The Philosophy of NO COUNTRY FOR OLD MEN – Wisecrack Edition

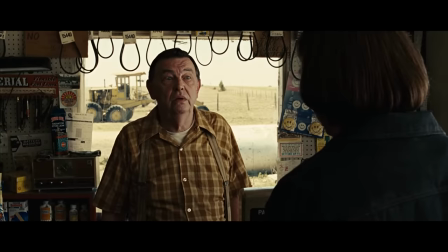What's up, Wisecrack? Michael here. And today we're talking about cinema's other coin-flipping nihilist.
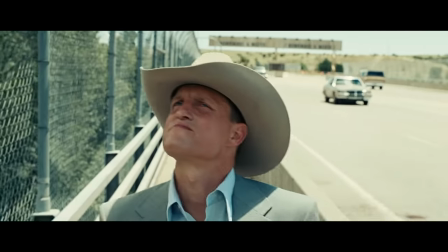While most agree that No Country for Old Men is brilliantly made,
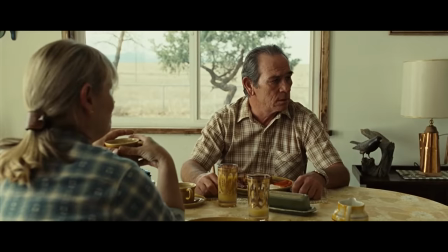some were frustrated to see a high-octane Western end with an unsatisfying monologue about dreams, and not with a hotly anticipated showdown.
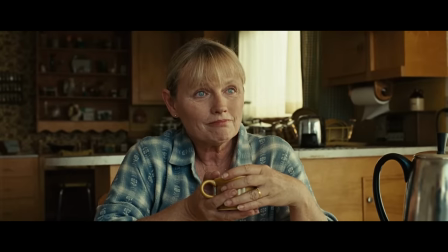How'd you sleep? I don't know. I had dreams. Well, you got time for them now.
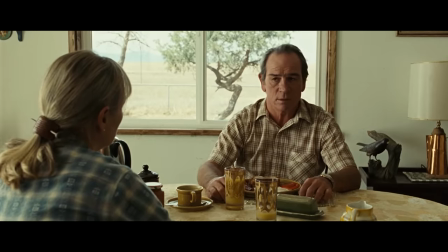Anything interesting? They always is to the party concerned.
So what gives? What on earth does this conclusion mean? And why did the film end not with a bang, but with a whimper?
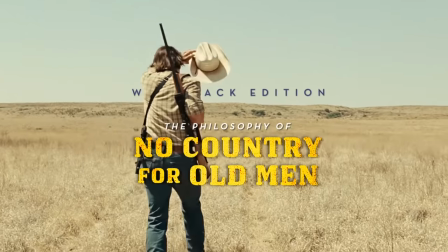Let's find out in this Wisecrack Edition on the philosophy of No Country for Old Men. And as always, spoilers ahead.
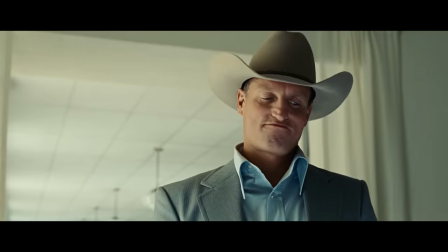All right, guys, let's do a quick recap.
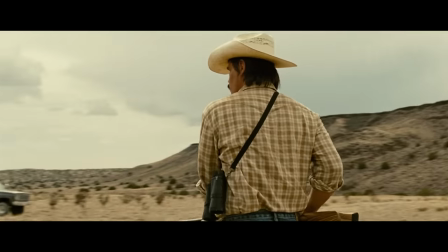Adapted from author Cormac McCarthy's 2005 novel of the same name, No Country kicks off when cowboy Llewellyn Moss stumbles across a desert drug deal gone wrong.
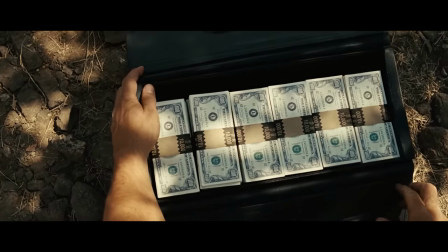In a moment of weakness, Moss steals a briefcase that contains $2 million of a large corporation's money, prompting them to send ruthless murderer Anton Chigurh after him.
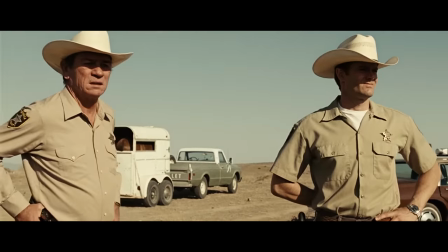Meanwhile, aging Sheriff Ed Tom Bell is tasked with following Chigurh's grizzly trail in an attempt to reach Moss before Chigurh does.
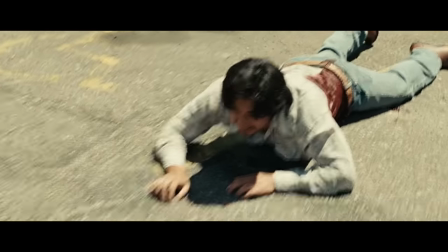The corporation sends another trained killer after Moss, and a Mexican cartel makes its own grab for the cash, killing Moss in the process.
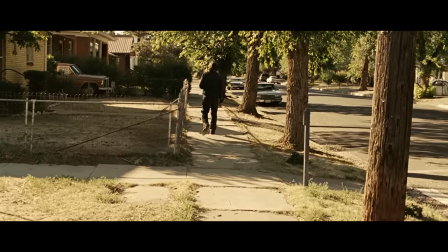There are more gruesome slayings, the money vanishes, and Chigurh gets away, prompting a despondent Sheriff Bell to hang up his spurs.
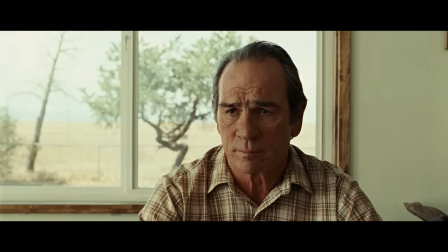In the end, Bell reflects on what happened and muses on a pair of seemingly unrelated dreams.
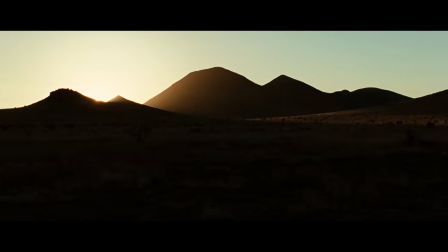Cut to black. Part one, classic Westerns. To understand what exactly is going on in this movie, we'll have to start at the beginning. In the film's early scenes, the Coen brothers borrow tropes from the classic Western genre.
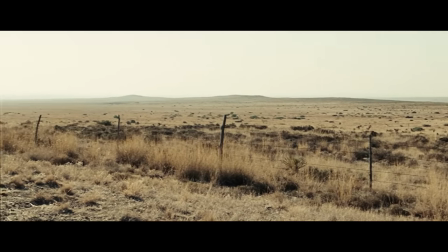Take the opening sequence, in which sweeping landscapes are contrasted with roads, power lines, and other man-made structures,
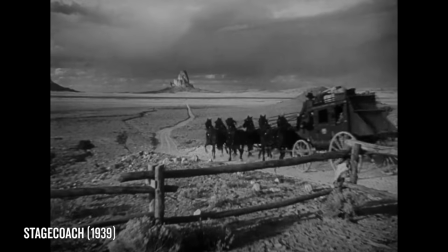a juxtaposition common in classic Westerns that highlights the American settlers' struggle to tame a chaotic wilderness.
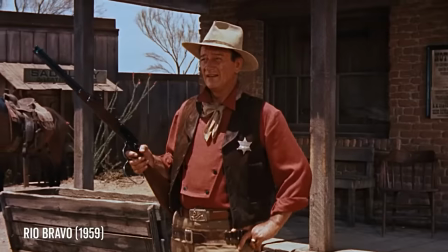Similarly, classic Westerns often deal with justice, as settlers attempt to erect societies and administer law and order.
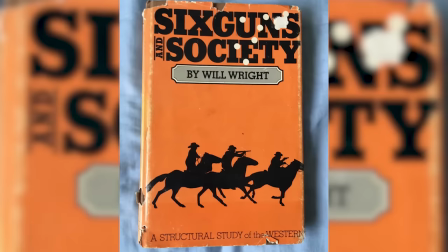These movies rely on neat binary archetypes and symbols. Film scholar Will Wright lists some of these simple oppositions in his book, Six Guns and Society.
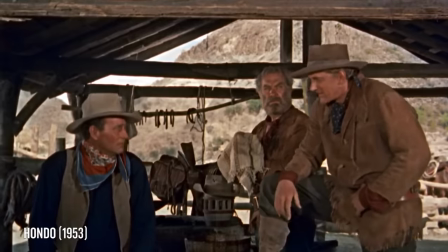A character is inside or outside of society, strong or weak, good or bad. These clear divisions imply an absolute morality that the lawmen must justly enforce.
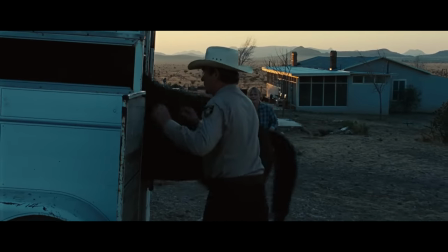Enter Sheriff Ed Tom Bell, who wears an actual white hat, a classic indicator of virtue, and comes from a long line of sheriffs.
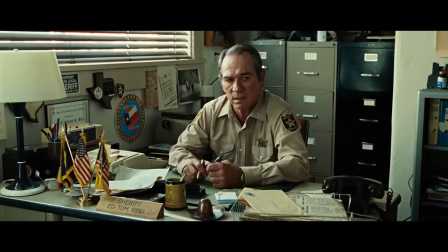Grandfather was a lawman. Father, too.
Throughout the story, Bell believes that, as an agent of the law, he is bound by a strict moral code.
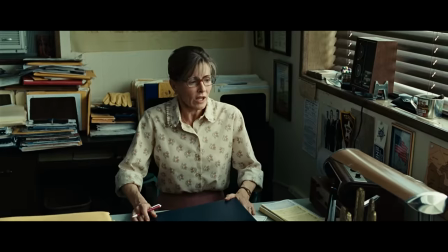What is it tormented sins about truth and justice? Oh, we dedicate ourselves daily anew.
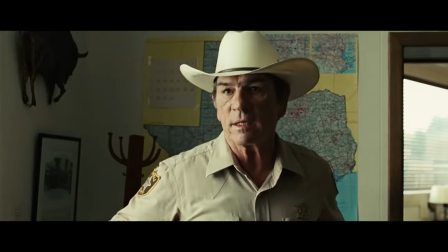Something like that. I'm gonna commence to dedicating myself twice daily. It might come to three times before it's over with.
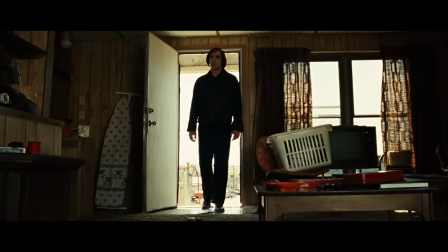Bell is an almost flat representation of the justice-seeking good sheriff. In contrast, Anton Chigurh seems to represent the classic Western bad guy.
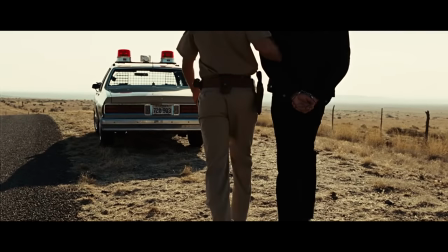He's dressed in black. When we first meet him, he's in handcuffs, immediately indicating his lawlessness.
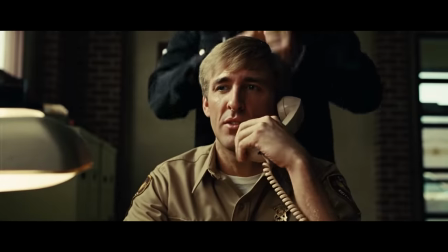Oh, and if you weren't sure, he does this.
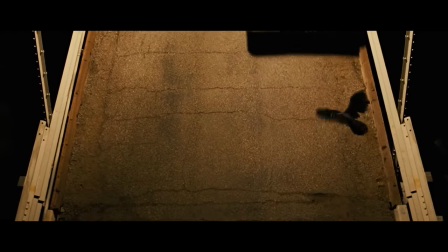Later, we see Chigurh shoot a bird for no reason, another hallmark of the Western villain often called a kick-the-dog moment.
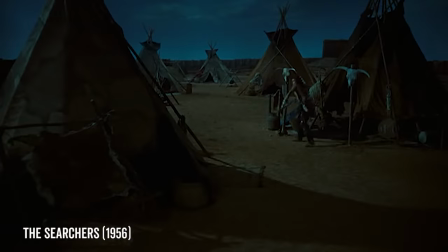Famous examples of this include The Searchers, and Hondo,
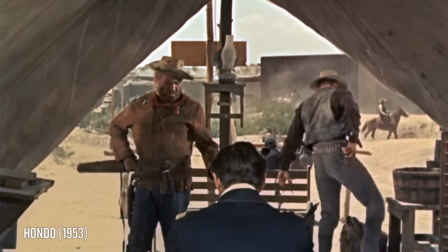all of which feature bad guys killing or abusing a dog, letting us know that they are the worst.
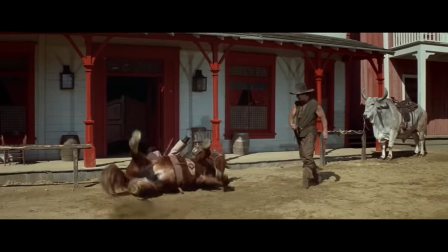This trope is also spoofed in Blazing Saddles, and even in the Coen Brothers' own Raising Arizona. So at first glance, it seems like no country could be a classic Western, but the Coens quickly complicate things.
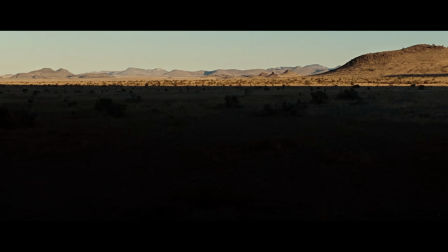Part 2, Revisionist Westerns. Sheriff Bell's opening monologue hints that times have changed, and so has crime.
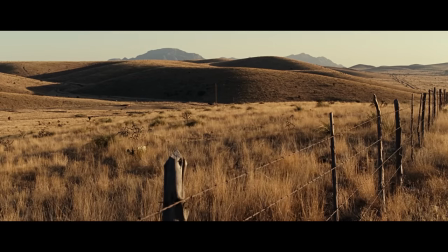You can't help but compare yourself against the old-timers. You can't help but wonder how they'd have operated these times.
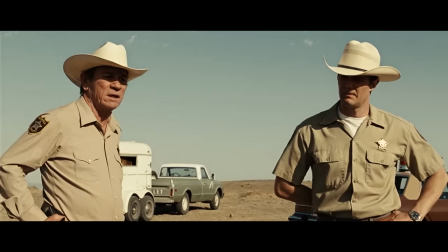Later, he and Wendell find the burning car Chigurh left behind, and when Bell theorizes that Chigurh changed vehicles, they have this exchange.
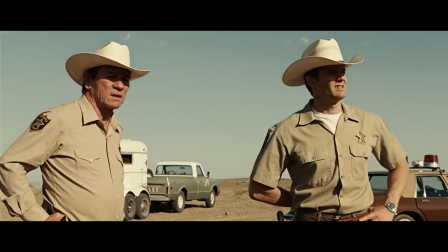That's very linear, Sheriff. The age will flatten the man, Wendell.